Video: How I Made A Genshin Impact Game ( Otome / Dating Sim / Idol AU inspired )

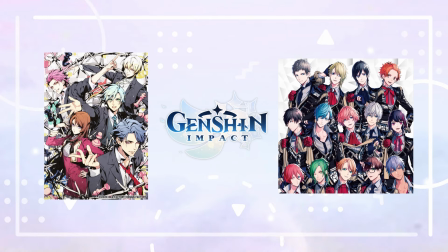0s
As a big fan of automail games, Genshin Impact and idols, making a project combining all these things has been a big dream of me for some time. And some time ago I posted multiple videos about drawing illustrations for this. In this video I want to show you how I use the illustrations there to create a game-like video for Genshin characters as idols. For this I'll show you the steps and process I use to do this. If you haven't seen the other videos where I introduce the idol groups, talk more about their designs and what I would imagine they'd be like as idols, I would recommend checking these out beforehand. I linked to the playlist with the videos here. And from now on you would be spoiled for all the illustrations I drew.
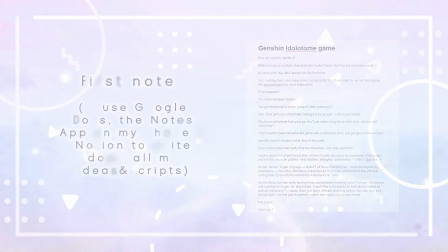34s
So let's get started. The first step I took was to write down what I would want to create, how I would want to realize the idea of making a game using the illustrations I had made. I said in the beginning, my biggest inspirations for making a game out of this would be my interest in Atomic games, Genshin Impact and Idols, as well as some videos I had seen by Kumax of fan-made Genshin games.
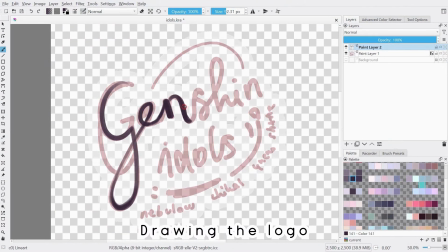53s
I decided I would not do a full-on game, but instead recreate a visual novel-like game as a video.
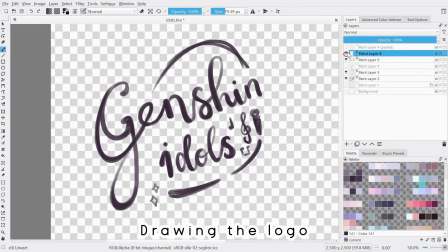59s
This is because I didn't want to invest my time into learning programming or a software to program a game like this.
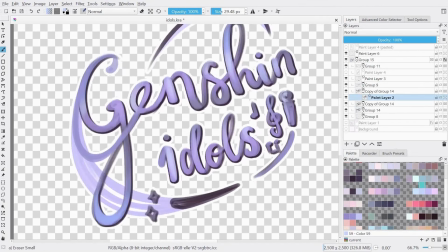64s
You only have so much time in the day and right now I want to focus it on drawing or editing. If I had a lot more time I would also have done that, but for now I don't.
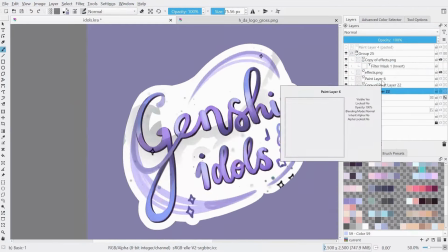72s
Maybe I look more into it in the future, because I've watched a few videos about Renpi and other visual novel builder softwares, which seem nice to me.
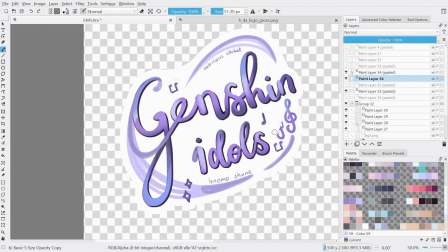80s
You don't have to do as much programming through them. So overall I made a video resembling a game using after effects instead of a actual game.
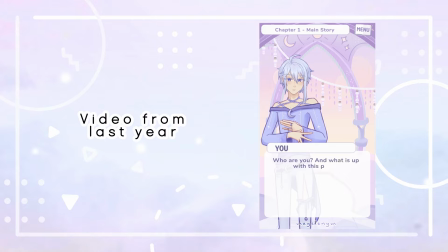88s
I have made a video like this using my OCs last year which meant I could reuse some of the elements and what I had learned from there.
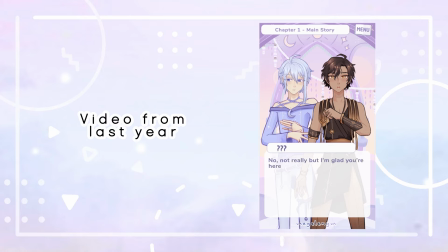94s
Because of this the video is more like a story or visual novel with no real choices. However I would also love to make a dating sim like game if I as mentioned before had time for it.
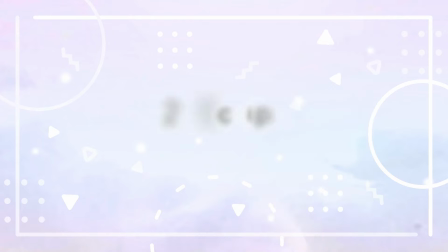105s
After I had decided on what I would want to create I went on to writing a script for the little snippets of a story I wanted to tell in the videos. I'm not going to go into too much detail since you'll be able to see this in the videos.
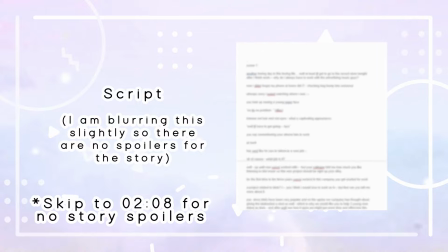116s
A basic summary would be and skip ahead around 10 seconds if you don't want any spoilers at all for the story. In the story you take the role of a manager of some new idol groups, you meet them and watch them perform for the first time. That's it for the small summary. For the script I mostly wrote down what each character was saying as well as a few annotations for things like scene and location changes.
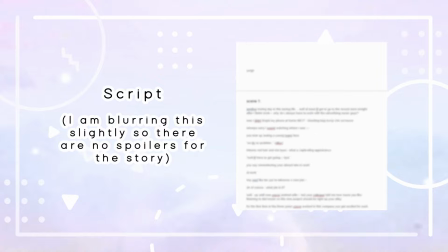135s
To do this it was important that I knew the characters personalities which I learned more about through my big interest in Genshin throughout the
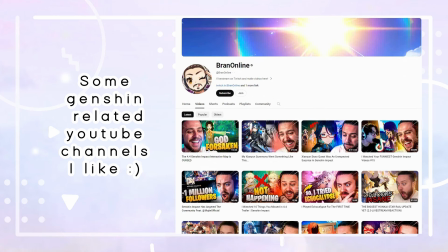142s
past two years which led to me watching a lot of videos and also for example going through all the voice lines and so on and I hope I was
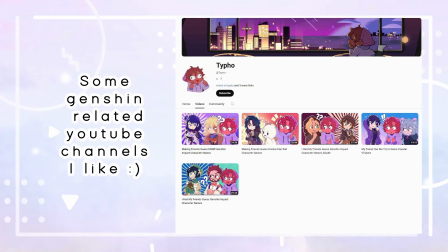149s
able to convey the characters well and what they ended up saying in the story. After I had written the script it was then time to look more into the visuals of the game.
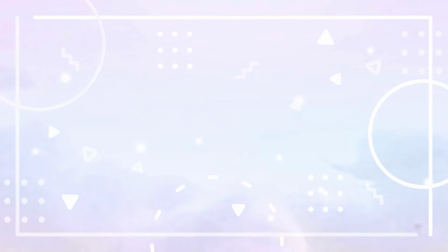157s
For the characters themselves I only used the sprites I had drawn for each character. I had two poses including a modern outfit as well as the idol outfit for each character here.
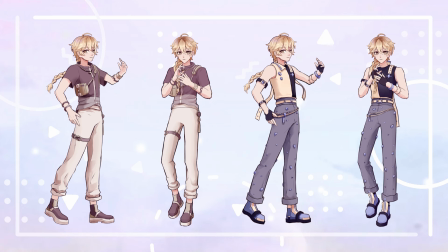165s
Other than that, I added in a lot of expressions.
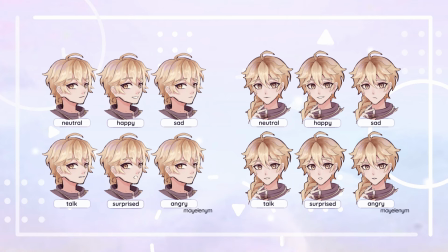167s
This was a bit more complicated to figure out, since here are many ways you could go about changing the character's expressions and how you animate them in-game. What I did here was to make two variations for the iris, so that the characters could either look at the viewer or to the side.
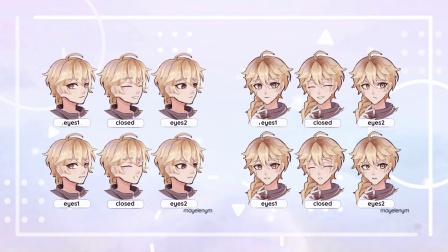181s
Then I also added in a closed eyes version, so that the characters could blink, which isn't necessary, but you can choose to add this. This can also be used for the happy expression for the character, for example.
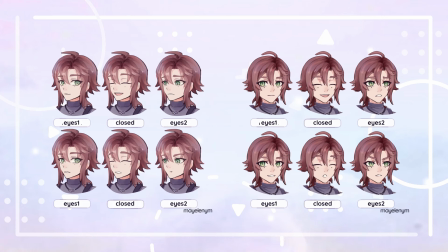191s
Speaking of expressions, here I wanted to include a neutral, talking, angry, happy, sad and surprised one for each character. But I didn't end up using all of them in-game. I wanted this to be consistent among all characters and chose these basic ones because of this. Now for how I actually implemented these expressions. I used multiple layers here. First I'd have the face and hair base, only including the hairline art and color, the face outline and skin color, as well as the nose and some basic shading. Next would be the expressions.